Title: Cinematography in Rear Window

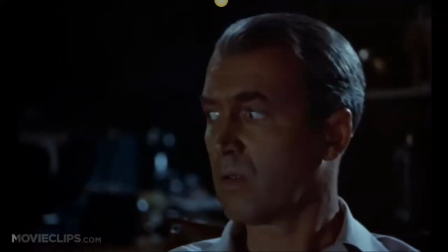Oop, we just heard that noise and we're like, someone's in the apartment complex.
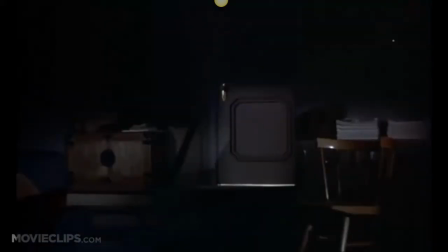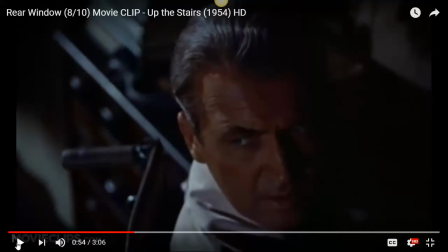Oop, do you see that extreme high angle to make Jeff really vulnerable because at this stage he is he's stuck in a wheelchair can't walk on his own it's not like he can run away and even though he lives in this
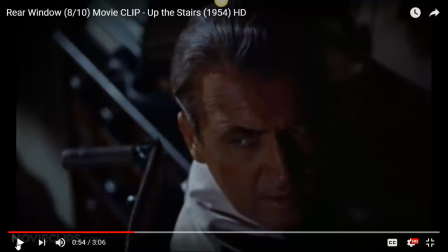apartment complex with loads of different people he doesn't know any of them he doesn't even know their real names. He makes up names for them. He is alone.
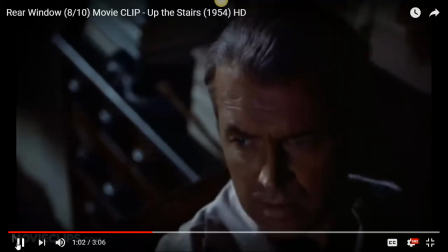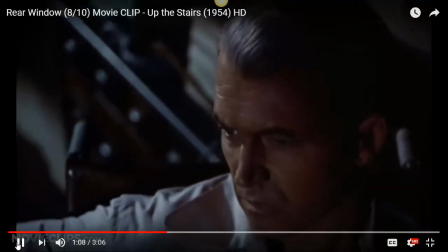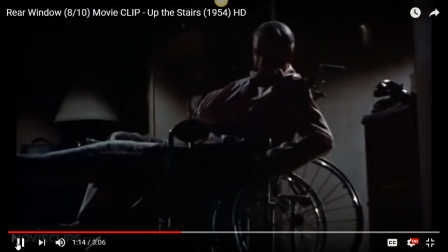Now do you hear those super slow footsteps up the stairs? Again, that is diegetic sound that is done on purpose
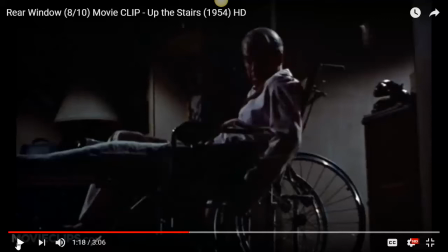so that we are feeling this sense of tension.
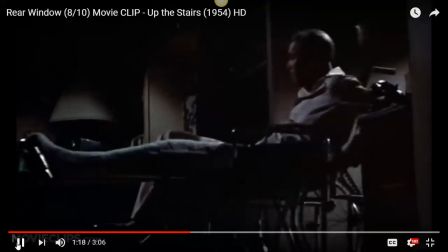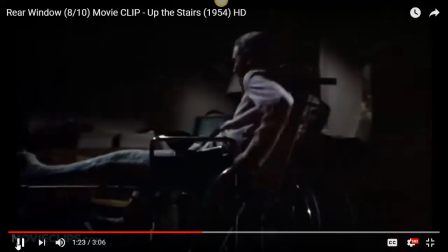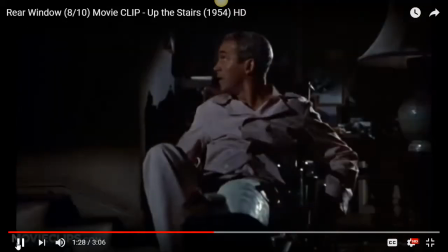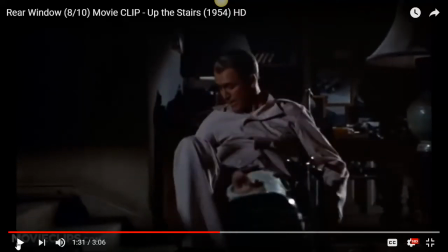Notice the amount of shadowing that's going on here too. It's really trying to create this kind of like dark scary environment for us.
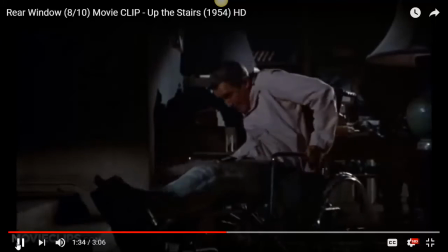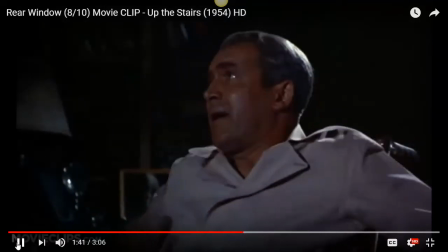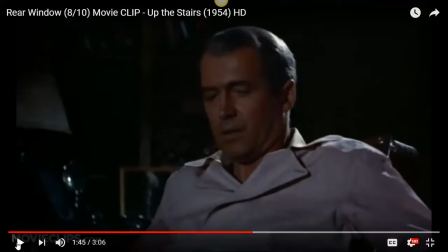The light going off again we're ratcheting up that that feeling of suspense and
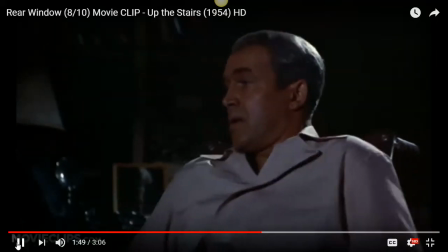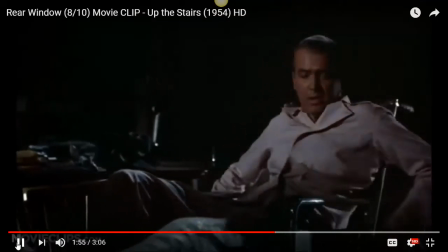Jeff slowly moves right to the back of the apartment
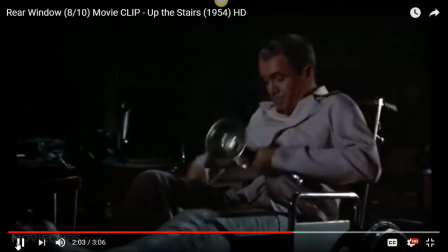and he'll go into the darkness to kind of hide himself which
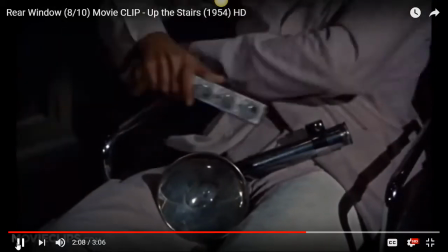then kind of makes him look more menacing.
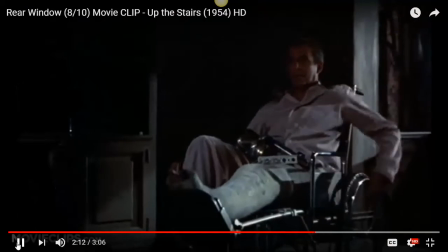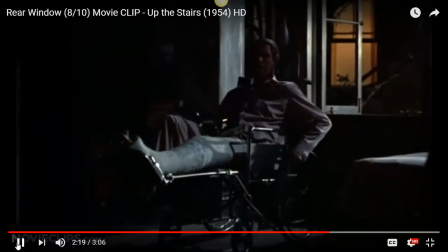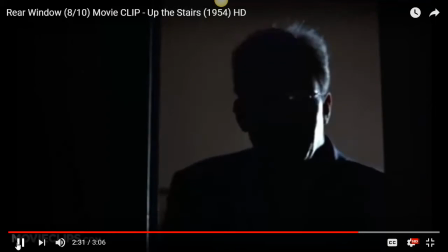The door opens a crack and then right have a look how he's lit.
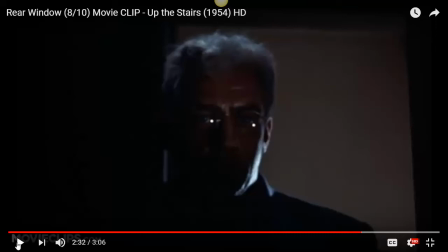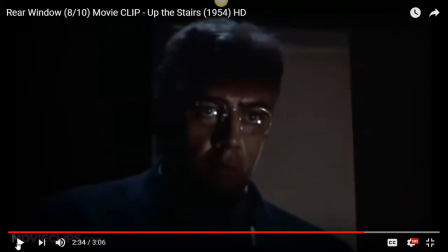He's lit from below to kind of really exaggerate those kind of lines on his face here and here to kind of like you know make him make him look like he's you know like kind of because a bit grotesque kind of thing. Sorry man.
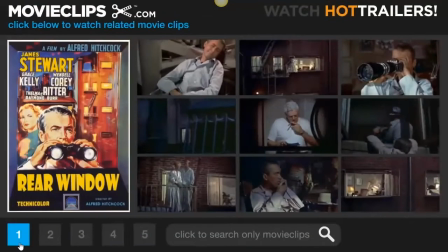Comes in, he's still kind of funnily shadowed. Okay,
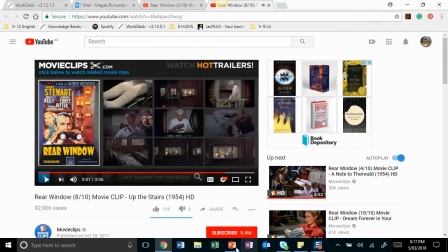going back, sorry. Okay, so that's really it in terms of giving you a bit of a quick once-over about camera angles. I don't think they're super complicated. I think they're pretty straightforward. We did a lot of work on them in Gattaca.
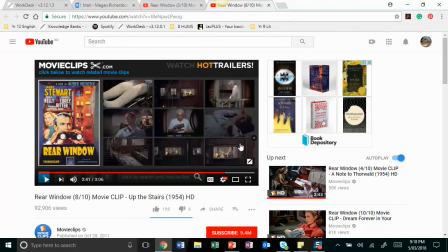No, I don't need to keep that. And I feel like most of you get it, but it's good to have a little refresher just to kind of make yourself feel better.